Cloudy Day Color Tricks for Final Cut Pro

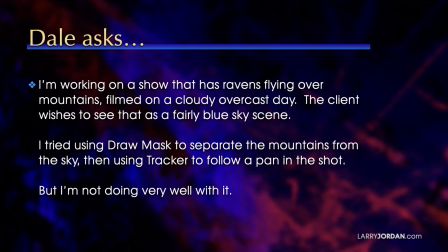0:00 Dale asks, I'm working on a show that has ravens flying over mountains filmed on a cloudy, overcast day. The client wishes to see that as a fairly blue sky scene. I tried using draw mask to separate the mountains from the sky, then used tracker to follow a pan in the shot.
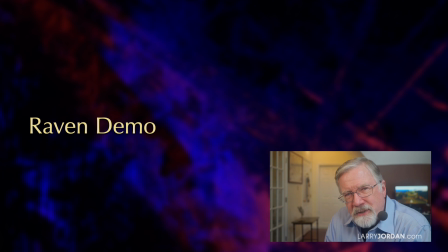0:20 But I'm not doing very well with it. And the answer is, it's impossible to do well with this shot. Let me show you the problem and some solutions. Here's the source clip.
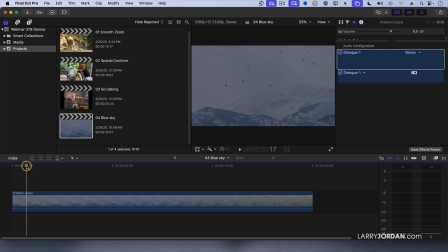0:34 It's a gray day. It's foggy. We've got a lot of mist. Even if I had a perfect delineation with the mountains, and I don't, there's no way this could be a clear blue day because I've got all this haze and high overcast.
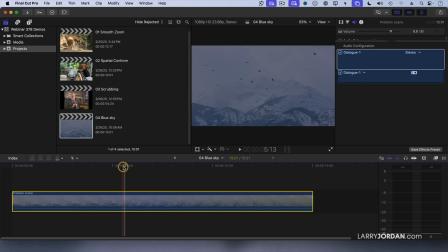0:55 So we can make it better. There's a couple things that we can try. First, let's select our clip, go up to the color inspector, and let's turn on color wheels and double-click this to make it go full screen.
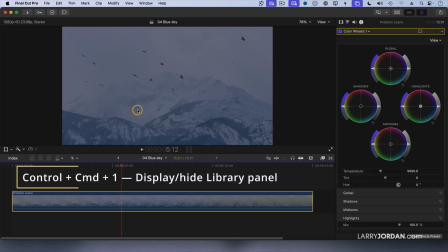1:11 First thing that I want to do is hide the library and show scopes.
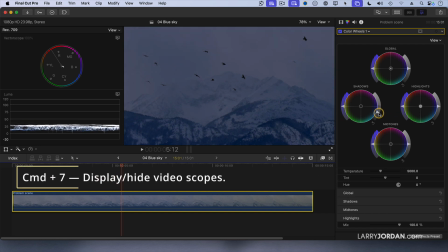1:17 And let's pull our black levels down to something which is usable, right about there.
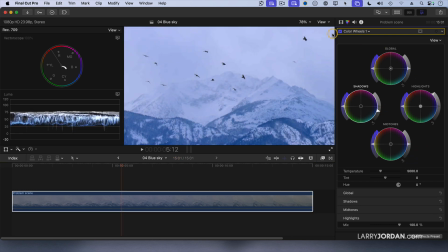1:22 And we'll take our highlights and pull them up until we get something that actually looks like we can see what the heck is going on. So now we've got a better look at our mountains. At the very least, that makes things better.
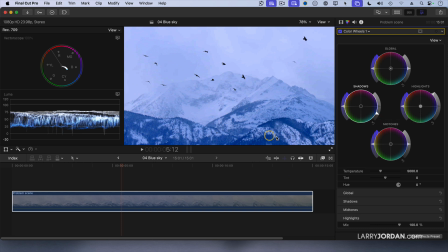1:39 But I've got a lot of blue here, so I'm going to grab this blue. The opposite of blue is yellow, so I'm going to add some yellow and take it out of the shadows to give myself a little bit more of a greenish tinge.
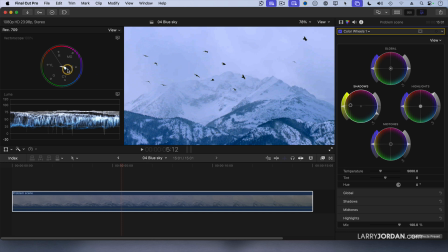1:56 And then I know the color of the sky is right about here, a third of the way between blue and cyan, and we'll add that into the midtones and drag that towards sky blue. Right about there. Pull our shadows down just a bit more.
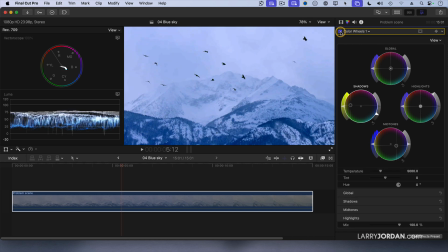2:14 So this is before and this is after. Just by using the color wheels, we can make things better. But there's an additional tool you might want to think about. I'm going to double click this dot, which resets it.
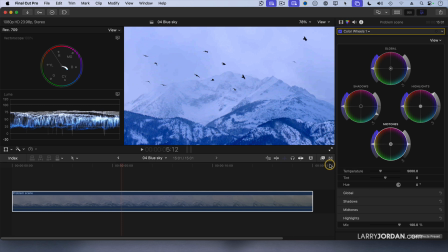2:27 Double click the dot. And now I'm going to apply an effect by going to the effects menu and apply an effect called custom LUT. And drag that on top of the clip.
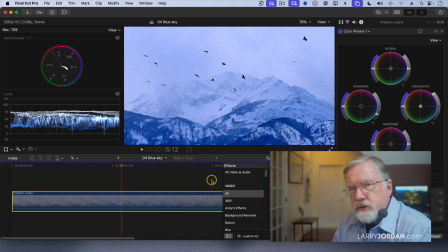2:41 A LUT does actually a numerical operation on the numbers that represent the video pixels
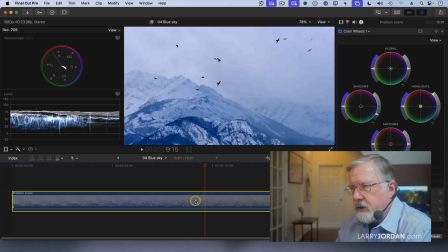2:48 and makes it instantaneous, does not require rendering, brews coffee, can make some really interesting things happen.
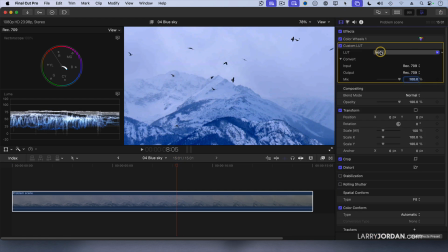2:55 Let me illustrate. Go back to the video inspector, go to custom LUT, and let's suggest aggressive.
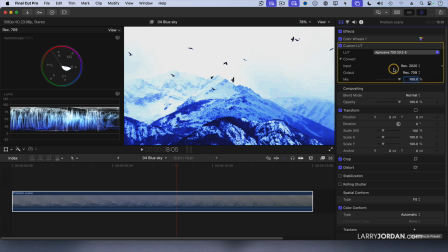3:04 Oh, that's pretty dramatic. It's not going to be a blue sky day, but it's going to really emphasize those ravens. Or Ava, not quite as sharp as aggressive.
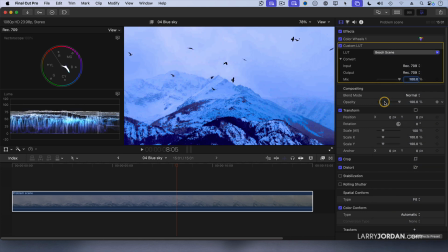3:17 I could make it a beach scene. Yeah, I could. Don't want to do that.
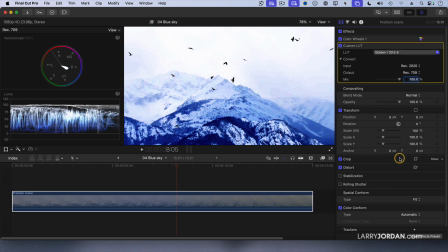3:23 Maybe I want to go down to golden. Yeah, take some of the blue out of the sky.
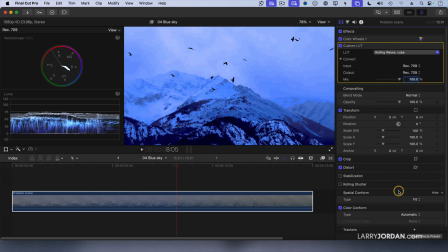3:29 I also like rolling wheels. Oh, that's kind of dramatic. And I get a better edge delineation on the mountain.
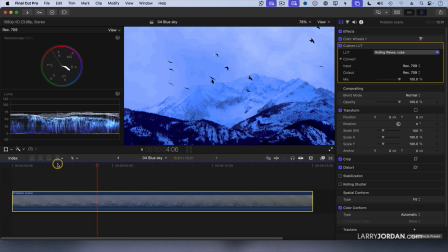3:37 As we play this back, we see our ravens wheeling, the mountains cast in a blue feeling.
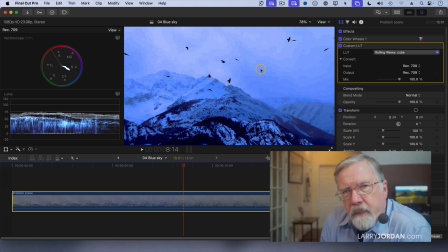3:44 It gives us much more of a blue sky feeling. And the nice thing about LUTs is that they don't require rendering. They live between the hard disk and Final Cut and process the image at such a core fundamental level that
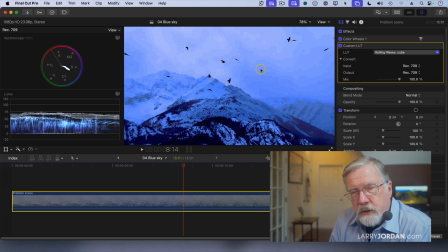4:02 the image comes up pre-rendered when you apply a LUT. It's really quite magical.